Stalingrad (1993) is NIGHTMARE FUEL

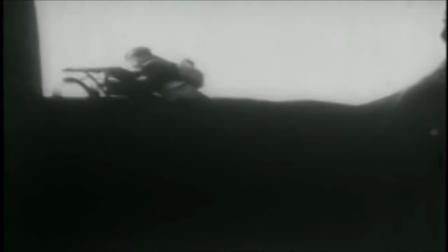0:00 One of the longest battles of the Second World War was the Battle of Stalingrad.
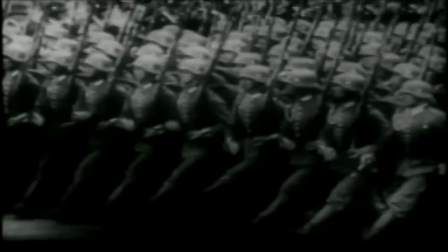0:06 Lasting five months, one week and three days,
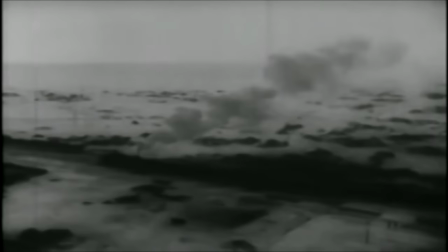0:11 the Eastern Front was a war zone between Nazi Germany and its allies and the Soviet Union.
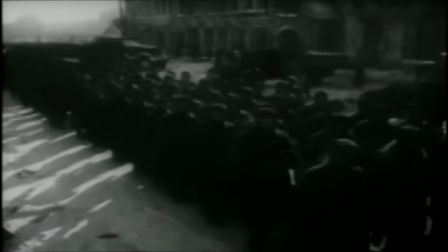0:17 The Battle of Stalingrad is recognised as being amongst the bloodiest battles ever fought in the history of warfare, and in 1993,
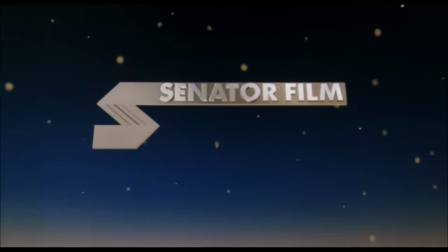0:26 an anti-war film directed by Joseph Wilsmeyer was released, which depicted the battle and its aftermath from the German perspective.
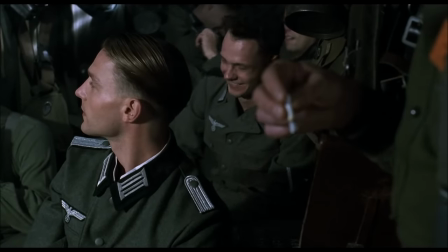0:36 And it's this film that I am going to discuss in today's episode of Nightmare Fuel,
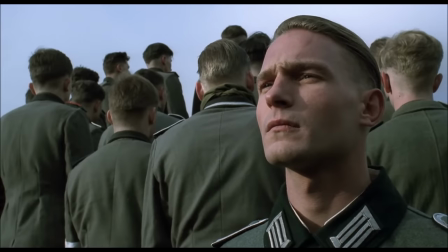0:41 where as per, there will be major spoilers ahead, you have been warned.
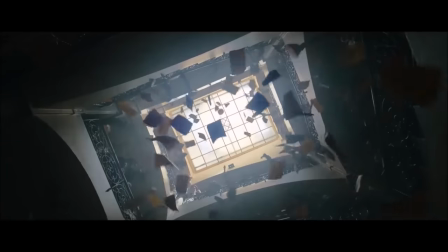0:46 I have previously covered anti-war films on the channel, such as multiple versions of All Quiet on the Western Front.
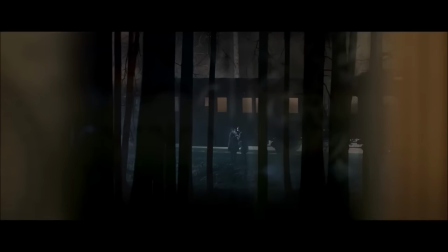0:53 There, the German perspective of World War I is told.
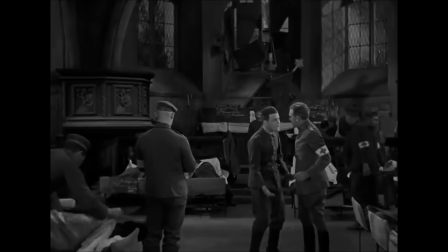0:57 I think that the characters there are likeable and personable from very early on,
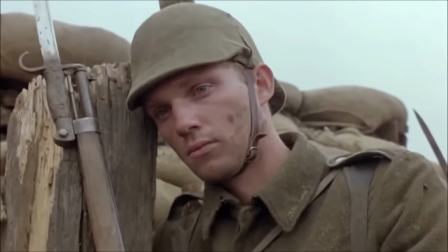1:02 in a way where the perceived line between their evil and their humanity is blurred very quickly.
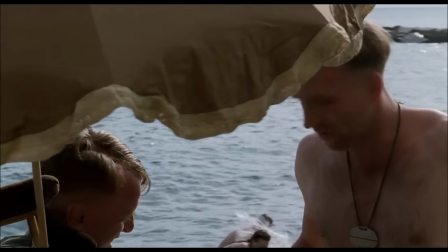1:09 However, with Stalingrad they go for a different approach,
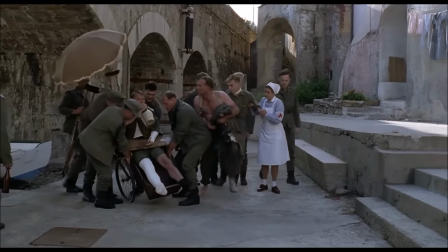1:13 wherein a lot of the German soldiers are shown at first to be pretty dislikeable.
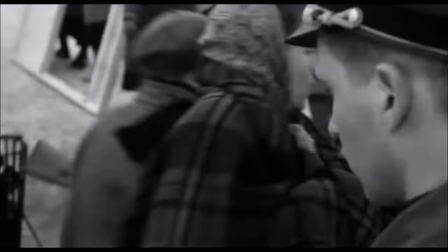1:18 When it comes to adaptations of Nazi soldiers in film, at least in films made by countries who fought against the Nazis,
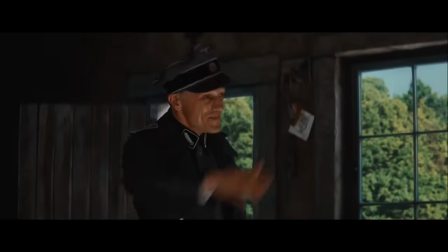1:26 they are often presented in a way where they are cruel, arrogant and mindless.
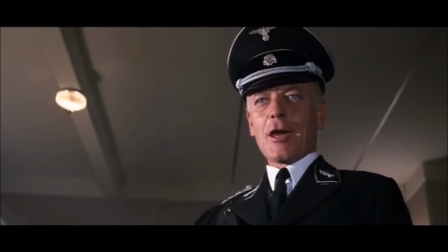1:31 Almost caricatures in a way, slightly exaggerating their evil nature, despite people like that existing in real life.
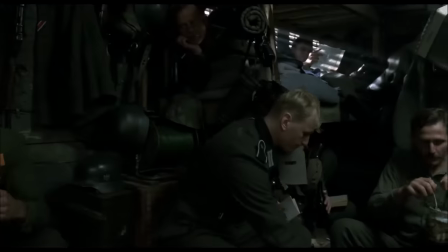1:38 I think that the introduction segment of Stalingrad at points leads you down that path of expectancy.
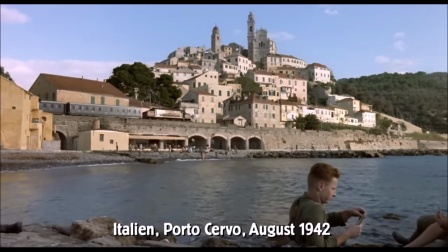1:44 While on leave in Italy after taking part in the First Battle of El Alamein, these German soldiers are loud,
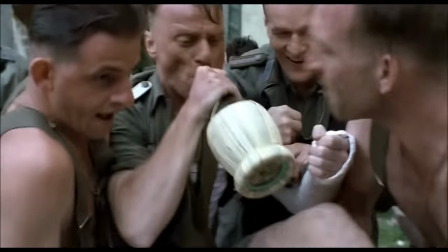1:51 obnoxious and crude, with my initial reaction being that I found them generally dislikable.
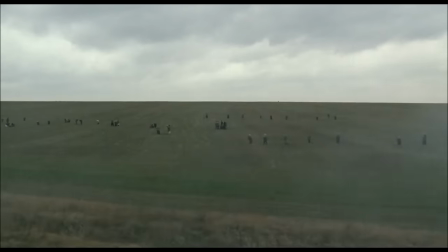1:57 When they pass field workers while on a train passing over the Eastern Front, the soldiers mock the workers, that they now work for them.
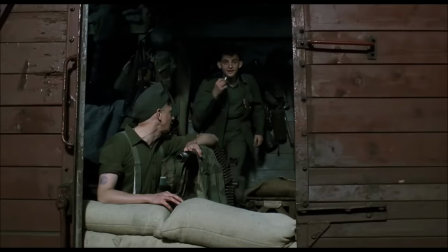2:06 These are innocent people whose lives have been compromised by the war, yet here to the Germans they're all individual butts of jokes.
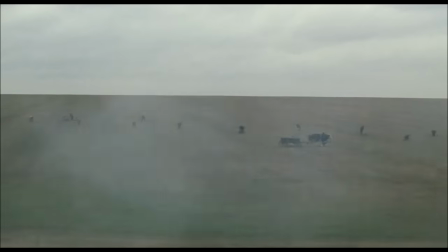2:15 Their sweat and suffering are cannon fodder for hilarity here. The presentation of these soldiers in these opening segments quickly made me sink into that feeling of them
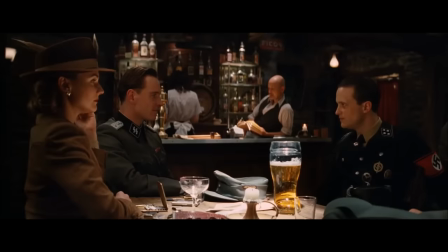2:25 being the same pompous and spiteful men seen in a lot of cinematic representations of the German forces. However, one of the succinct strengths of Stalingrad is that over time you see these men become hardened by the war,
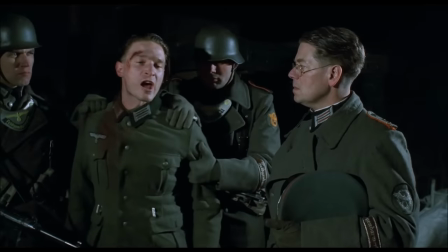2:40 getting a truthful insight into the mindset of their superior officers, and ultimately wanting to rebel against the Nazi system.
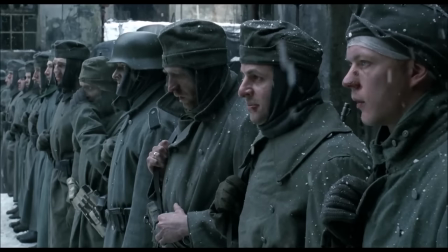2:48 Their eyes become widened to the reality of what cause they are fighting for and they want out.
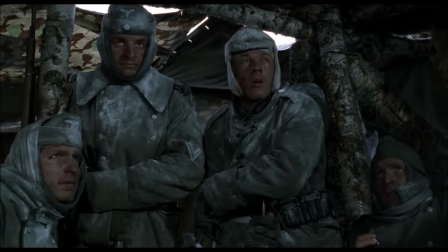2:55 That is a tough to swallow lesson learned the hard way, with Stalingrad putting these men through their paces,
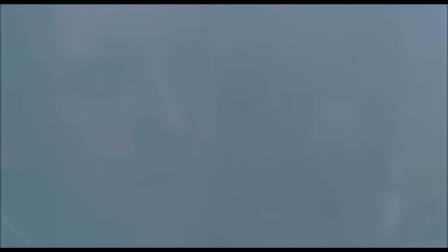3:01 breaking them down and dwindling their numbers until nothing remains.
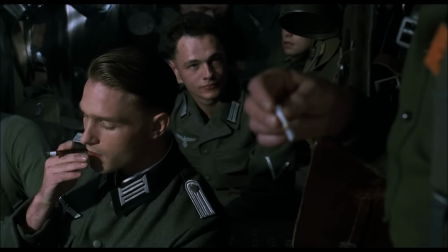3:05 This film is an unforgiving viewing experience with the grisly physical
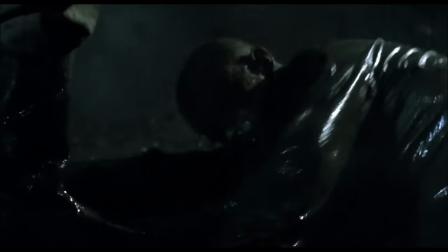3:10 and mental effects being put on full display with relentless clarity,
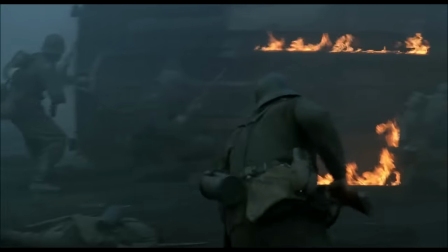3:15 and all of this comes from the men being sent into Stalingrad. The reason some of these men are selected is because they were the best.
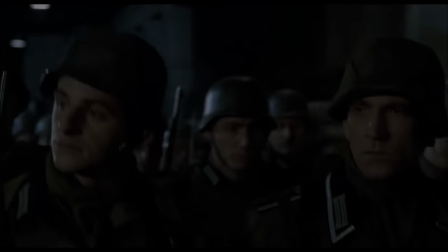3:23 Immediately this made me feel a bit of sorrow. The better the soldier you are, the more you're going to endure.
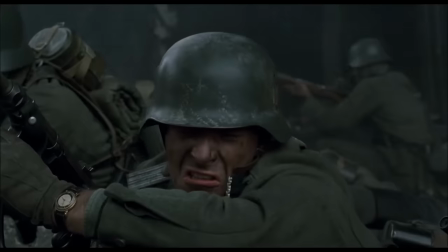3:29 Your reward for doing your job properly is to get thrown into even more chaos. But it should be fine, as one soldier thinks the Germans will take Stalingrad in three days.
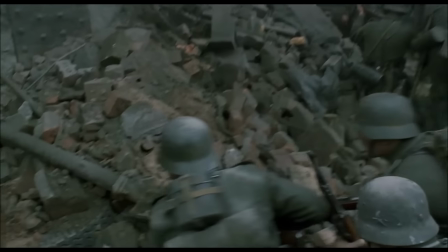3:40 Oh, how wrong he was. When we get propelled into the Battle of Stalingrad, it's a sickeningly raw experience.
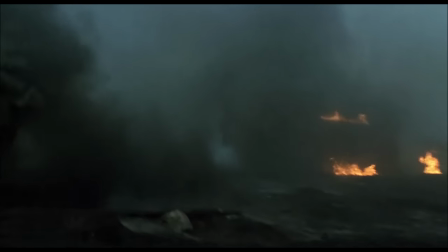3:47 The handheld camerawork feels frantic, immersing you in the destruction.
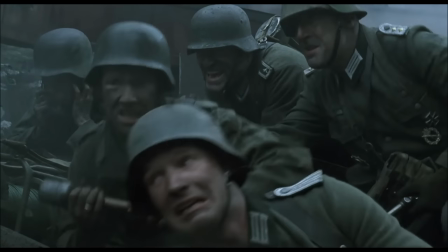3:52 But despite the explosions and the bullets, the real heartache of the battle comes from the reactions and interactions of the soldiers.